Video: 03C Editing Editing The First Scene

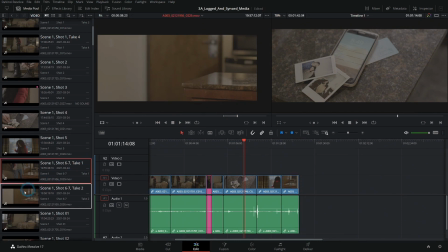8:24 Let's see what take 2 looks like. Yeah, I think I like take 2 because she closes that door faster. We aren't just awkwardly waiting for the door to close forever. She grabs this.
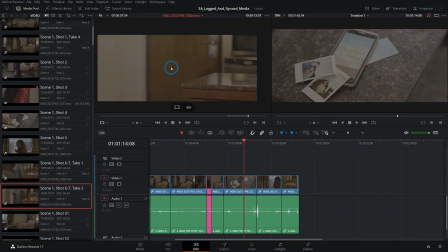8:44 Good. That's what we'll use. Take this and we'll delete this first take.
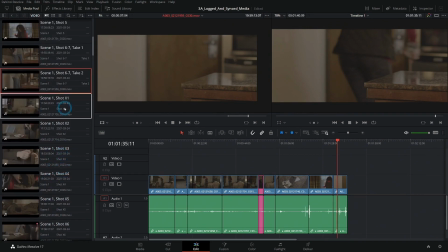8:51 And now we have all the shots that we planned. We also have some extra shots here. Now, these are shots that weren't in the storyboard, but we figured on set might be really helpful.
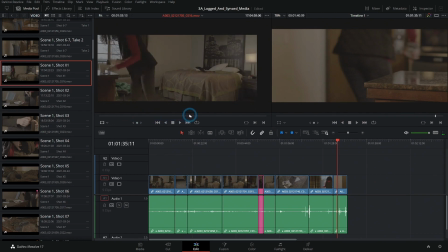9:02 So, scene 1, shot X1 is this angle of her leaving, which again might be good. So again, we'll take the last take here for her kind of turning around,
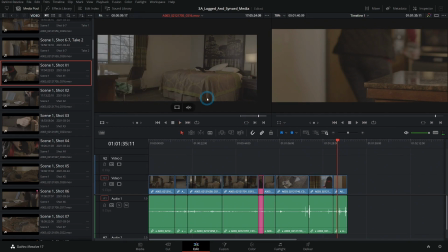9:22 getting her stuff and leaving. We'll throw this down into the timeline because it's something that we might want to work with.
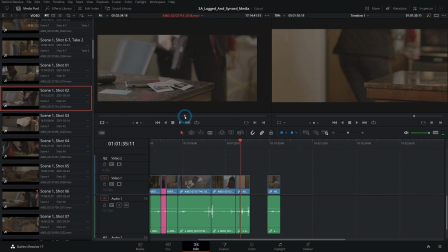9:36 And this is her grabbing the gun with the pictures in the foreground. So let's grab that.
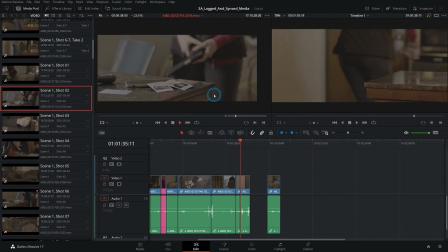Hold that. Twist it back a little towards the window slightly.
And we might use part of this.
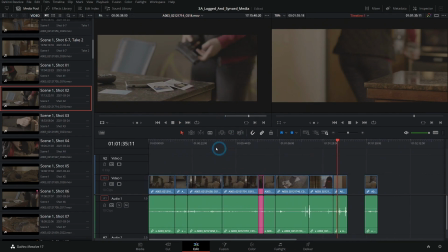10:04 And all of these shots are just to make this wide shot a little more interesting, right?
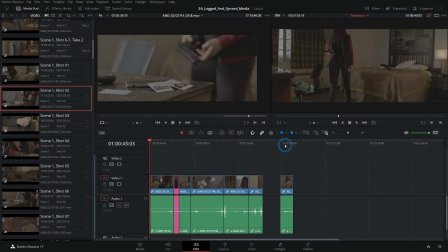10:11 If we just watch the wide shot the whole time, we see what's happening, but there's no emotion, right? Emotion comes from the closer shots. So something like this, we can really tell that she's nervous, right? So we'll grab this and drag it down.
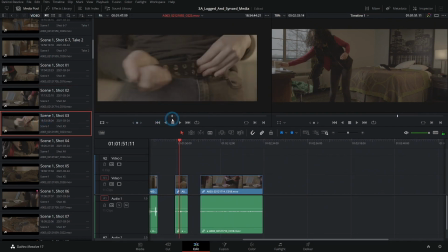10:25 Again, shot X3. This is a little bit more intense, right? Even though it's just her putting on a belt, because it's closer, it feels more intense. And it actually gives us a lot of freedom on how fast or slow we want things to move,
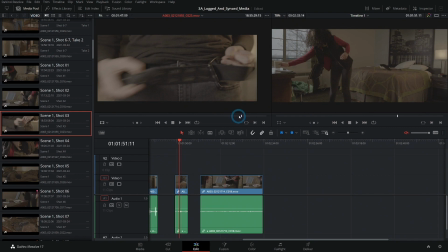10:42 because we can cut in between the wide shot and the close-up shots and really compress time quite a bit. We'll talk about that in a little while. Let's say this is her putting on the belt. Great. Grab that, drag it down to keep it.
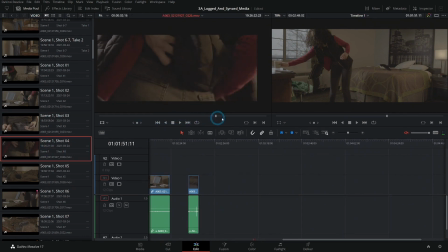11:03 Shot X4, this is not useful.
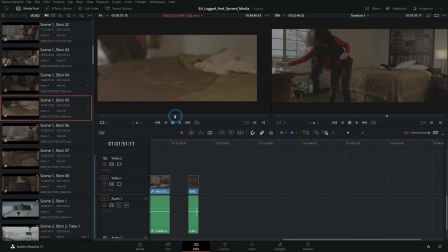11:09 Shot X5 of her grabbing the coat. She grabs it faster the next time. There we go. That might be useful. Shot X6.
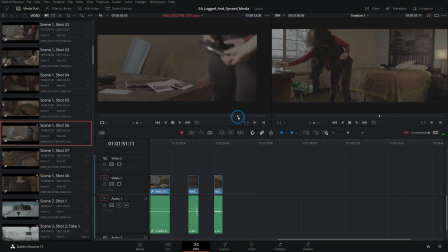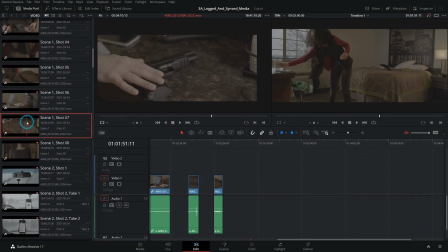11:33 This isn't really that useful either. X7. This is her grabbing the gun and kind of being nervous. This is the shot we kind of make jokes about because we were trying to get this shot for like forever and we just couldn't quite get it right, but we got it.
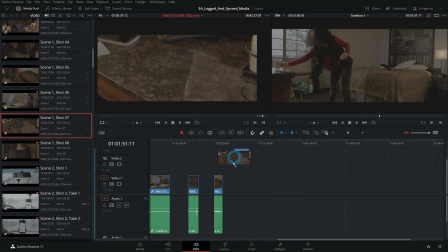11:56 Yeah, okay. Grab that and drag it down. And then scene 1, shot X8. This is her putting on her jacket. Again, this is just to make things a little bit more intense and give us a little bit more room on how to compress time.
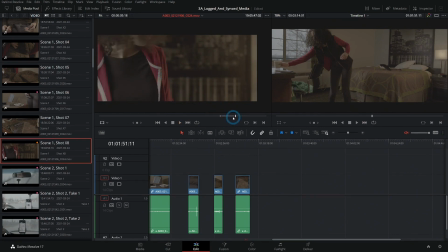12:13 That's the other good thing about a close-up is there's less things to look at for continuity, right? The only thing that we know is that she's putting on her jacket. We don't know where all the other stuff in the room is. And so it gives us some flexibility to be able to use a couple shots that wouldn't necessarily match up.